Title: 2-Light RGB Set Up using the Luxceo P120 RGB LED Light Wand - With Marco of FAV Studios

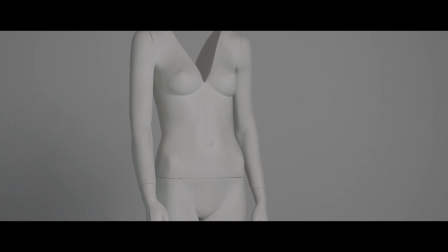0:17 This framing looks good. This framing looks better.
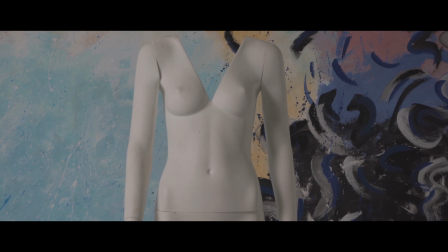0:22 Why is that? The answer is colour. We see colour every day.
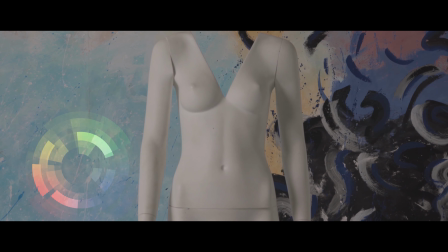0:27 Colour can be used to make us feel a certain way, sometimes in ways that we might unconsciously notice.
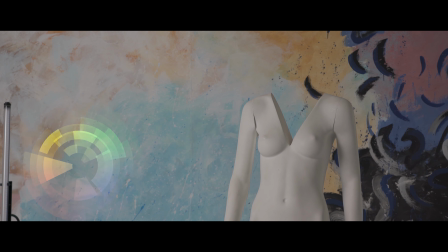0:34 This is why a visual storyteller is extremely important, to understand colour and all the different ways to use them. Wait, you can't start without me, especially this lesson. Anyway guys, for some filmmaker and color grader, it's very important, and the most stressful thing about color, it's picking up the right color, color grading and color correction.
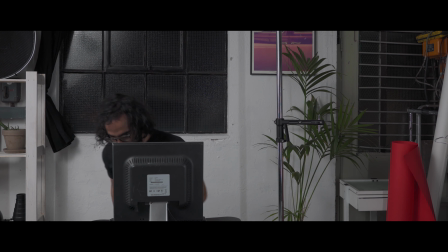Remember guys, safety before everything. For today, we're gonna be talking about the basic of color schemes. As you know, there are colors that are friendly together and colors that are a bit more aggressive. I could punch you right now. I know you can't move. But I can. Whoa. But there are so many exceptions on this theory. Before we start, we'll have to go and talk about color wheel. What is a color wheel? It's basically a bunch of colors put together. How they start with? Primary colors, red, blue and yellow. Those primary colors mixed together create some secondary colors. Those secondary colors mixed with primary colors and themselves create some more colors. All of those are inside the color wheel. Now, what we're gonna be exactly talking about is complementary colors. What that means, essentially, when you take two colors from the color wheel that are opposite to each other, what does this create contrast. Therefore, you'll have more depth into your image, and more depth means more cinematic.
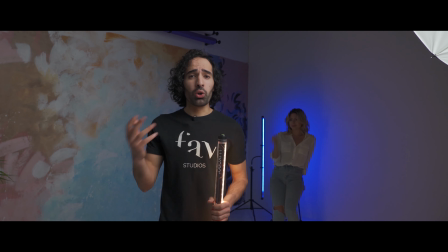2:18 So the way I'm going to be showing you these guys today is through the core of our training is the 2 light RGB setup.
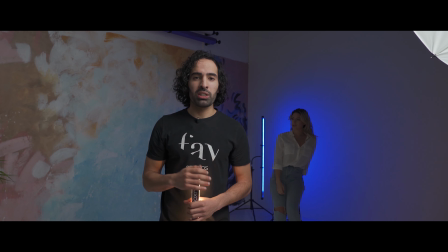2:25 Now, yes, you could use these lights, put gels on them and try to move these heavy equipment, but what I do is I use RGB.
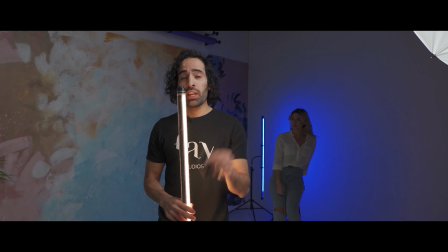2:34 RGB are perfect. They come with a little controller over here, and I can adjust not only 1 but 2 RGB lights at the same time.
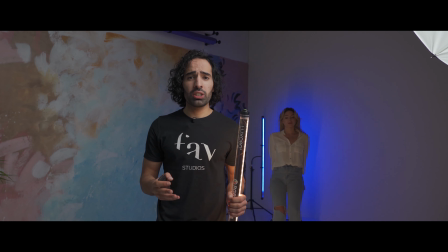2:42 And also for practicality and efficiency, they're light to use and light to carry.
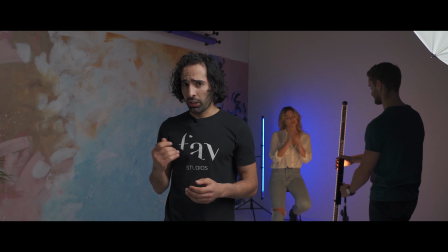2:49 Now, going back to our complementary colors, what we're gonna be working with is one of the most famous effects made famous by
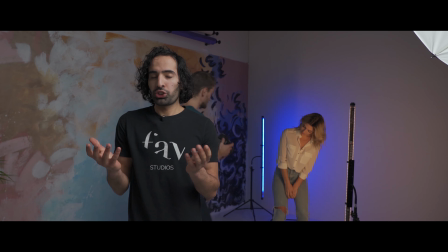2:58 one of the most important and watched movies, Transformers, and is the tilt and orange.
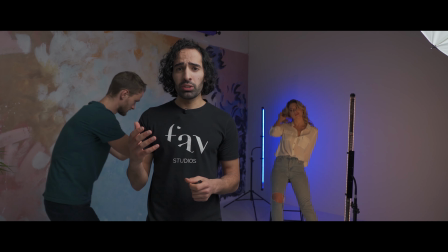3:04 The tilt and orange effect is an effect that has been used with blockbusters movies.
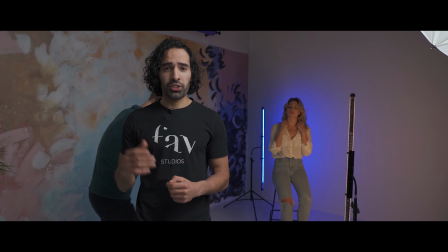3:10 One of the most famous travel videographers, Sam Codler, used this one all the time.
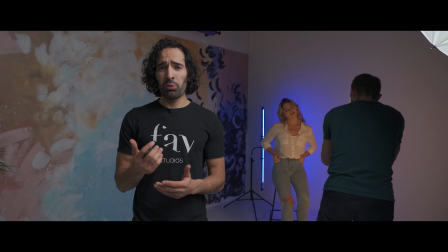3:15 And some of the videographers out there might want to say that this effect looks,
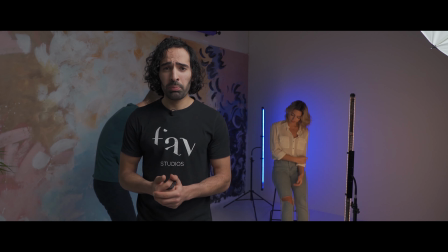3:21 it's been used and over abused, so it doesn't look as nice as much anymore, but you must admit this looks very cool.
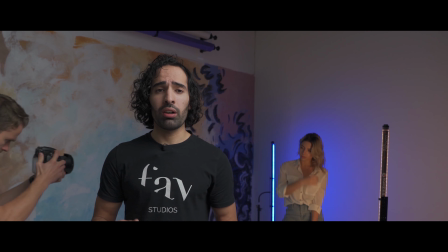3:30 Basically what you're trying to do is to pull your shadows into the blues and try to put the midtones into the orange.
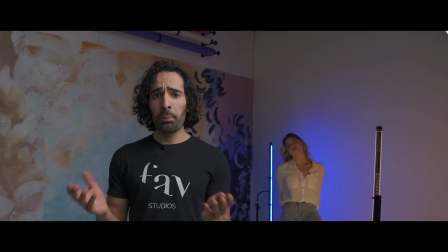3:38 Now, as we said before, those two colors are opposite side on the color wheel, so they create contrast.
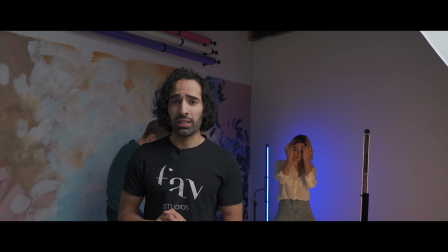3:44 Contrast, we say equal depth, depth equal cinematic. So now let's go cinematic and find out what's all about.
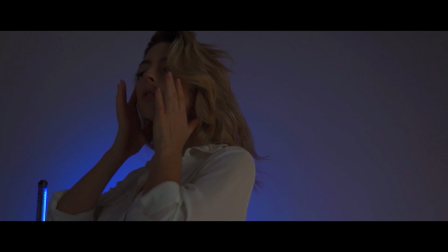3:53 So, when looking at the theory of the color, this goes even deeper.
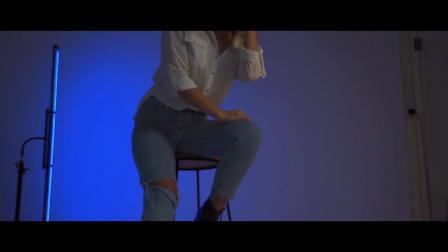3:58 In fact, blue, it's always seen as a shadow, darkness, mystery.
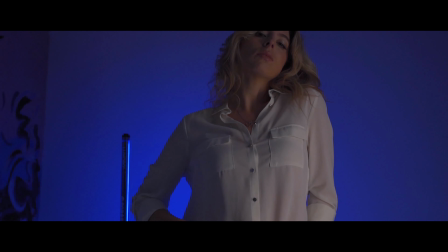4:04 We all agree that blue fits well within the shadows. On the opposite side, we got the yellow or orange. This is more warm and happiness. So it's a great choice to lead the subject with a yellow light key light. Now, what we're doing is we're making the subject pop.